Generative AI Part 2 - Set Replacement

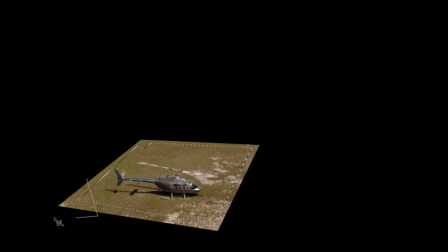[4:07]
I could probably take a little bit out here too. Something like that. And I think I want to actually increase it a little bit here. I'm getting too close to that because I'm going to feather it. So I'm going to hold the Shift key down and add a little bit to my selection there. There we go.
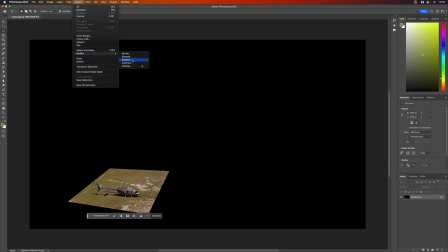[4:24]
So now under the select menu, I'm going to add a little bit of feathering. Since I'm pretty tight, I'm not going to add a full 10, maybe just about 5 pixels. And I'm just feathering so we get a decent blend between this and our new scene.
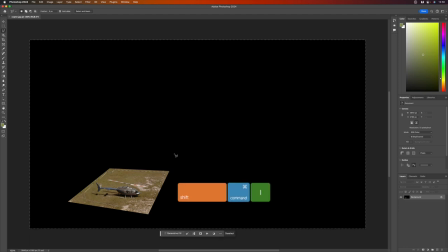[4:38]
Now I'm going to invert the selection with Shift-Command-I. So now everything is selected except for this area inside here.
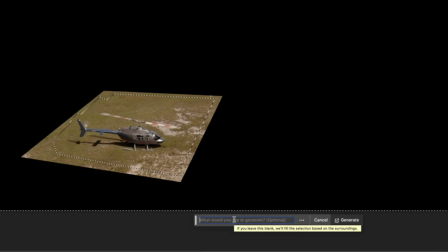[4:46]
And I'll click on Generative Fill. I want some mountains, so I'll type dense mountains and click generate. And this goes fast at first. It's going to slow down a little bit, and I'll speed through it. I'll cut to the end. But it takes about 20 seconds, I'd say, to do the whole thing. That was more like 12 seconds, but there we go.
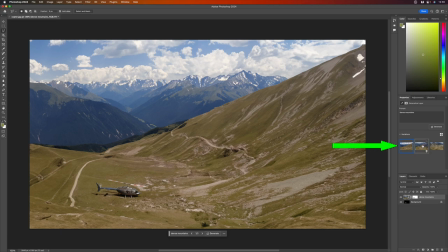[5:07]
Wow, that looks fantastic. And we've got two other options to select from over here. We've got this one here and this one here.
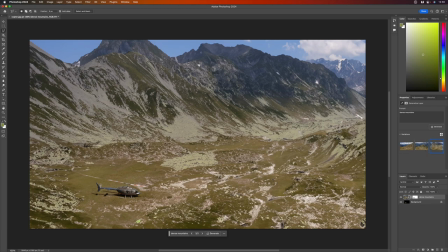[5:14]
They all look pretty good. This doesn't seem to blend in quite as well right there. That looks better.
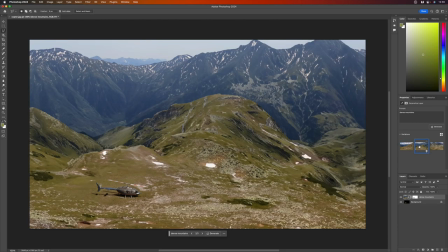[5:20]
I like that one. The other thing I'm thinking about here, by the way, in terms of selecting something, I'm gonna wanna do a little push-in on this, and I don't want anything that will give it away because of the lack of parallax. And we've got foreground separated by background.
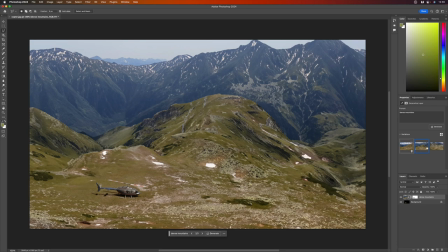[5:34]
Any camera movement will show parallax, and we won't have it because we have a still. So I wanna kinda stay away from that.
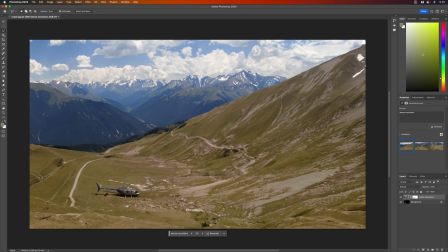[5:41]
I think this one might work a little bit better for our purposes, so I'll use this one. Now, obviously, if these paths are meant to be roads, then this helicopter is way too big for this scene, and you'd probably want to use a much more scaled down version.
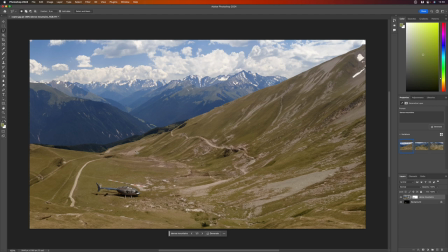[5:55]
You'd need to go back to Final Cut and start over with a more scaled down version, or see if you could generate something that has larger roads. And this is part of the trickiness about generative AI. You could really do a very similar thing if you had a stock photo that had exactly what you wanted at the right scale and use that as well.
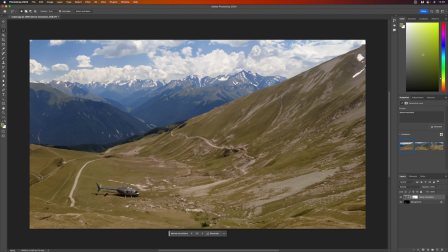[6:13]
I'll do a separate tutorial about how to do that, but let's just go with it here. So with that done, I'm gonna turn off the background in order to have a hole for our original video.
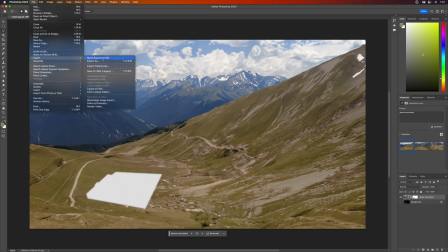[6:25]
And then I will export a PNG, and let's call that mountains.
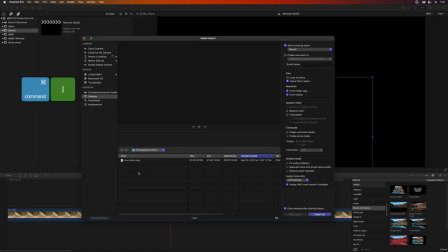[6:34]
And then back in Final Cut, I'll press Command I to import. Import that.
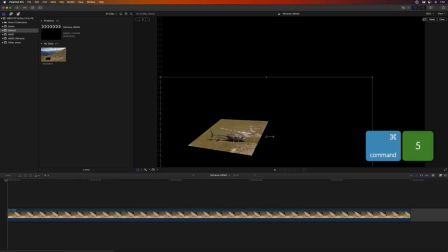[6:41]
Move the player to the start of the project. Command 5 to close that effects browser. Select that still.
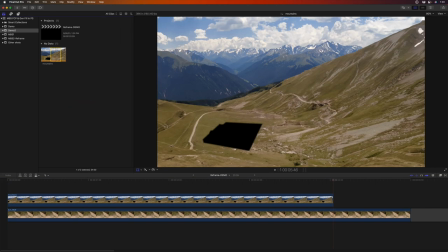[6:47]
And press Q for Connect Edit. Then I'll move my player to the end of the video clip.
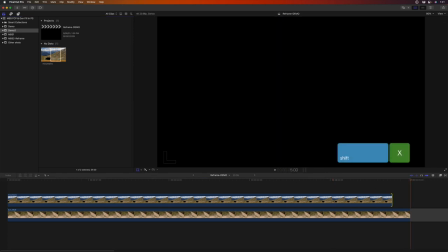[6:52]
Select the edit point for the still and press Shift X for an extend edit to extend it to match the duration of the video.
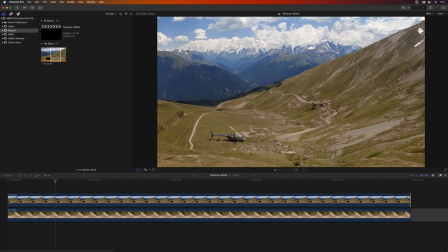[6:59]
Fantastic. So now we have our new background with our original helicopter shot scaled down and repositioned in the area that we want for our shot.
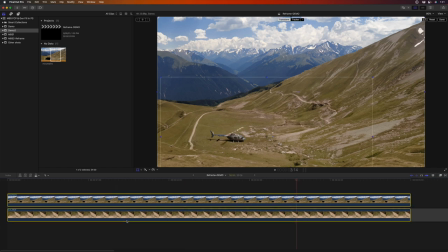[7:13]
For the movement, I'm going to select both of these by dragging a marquee across them, then press Option G for a compound clip,
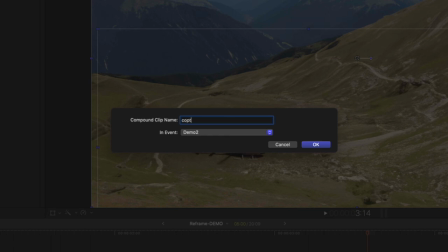[7:21]
and I'll call it Copter in Mountains.
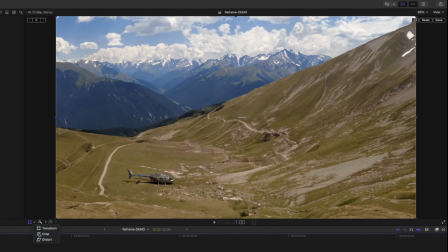[7:27]
And now that we have this single compound clip, I can go to the Crop tool, select Ken Burns, and create our movement. Now by default, it's starting in closer and ending full frame.
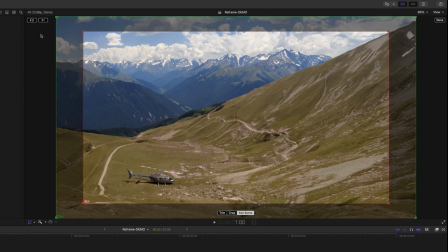[7:41]
I wanna reverse that, so I'll click right here to reverse that. And then I really don't want very much movement at all.
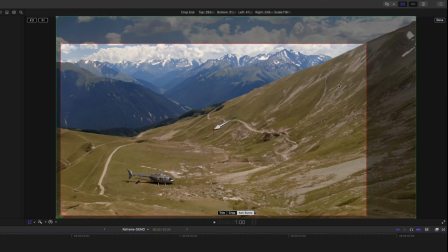[7:47]
Too much movement, like I say, will give away the parallax or the lack thereof. So I'll just have it move a little bit like that, and I'm repositioning the ending so that we're pushing in towards the helicopter.
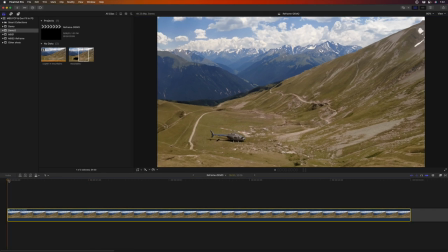[7:58]
I'll click Done and play that back. And we've got a nice push-in to reveal our
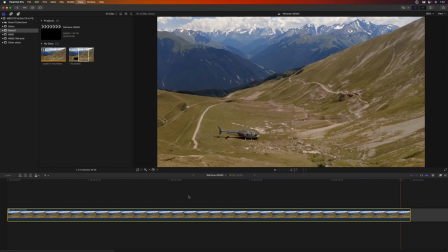[8:07]
heroes who have landed on the mountaintop and are about to rush off on their big adventure. If you like the content, subscribe down below. Leave us a comment. We'd love to know your thoughts.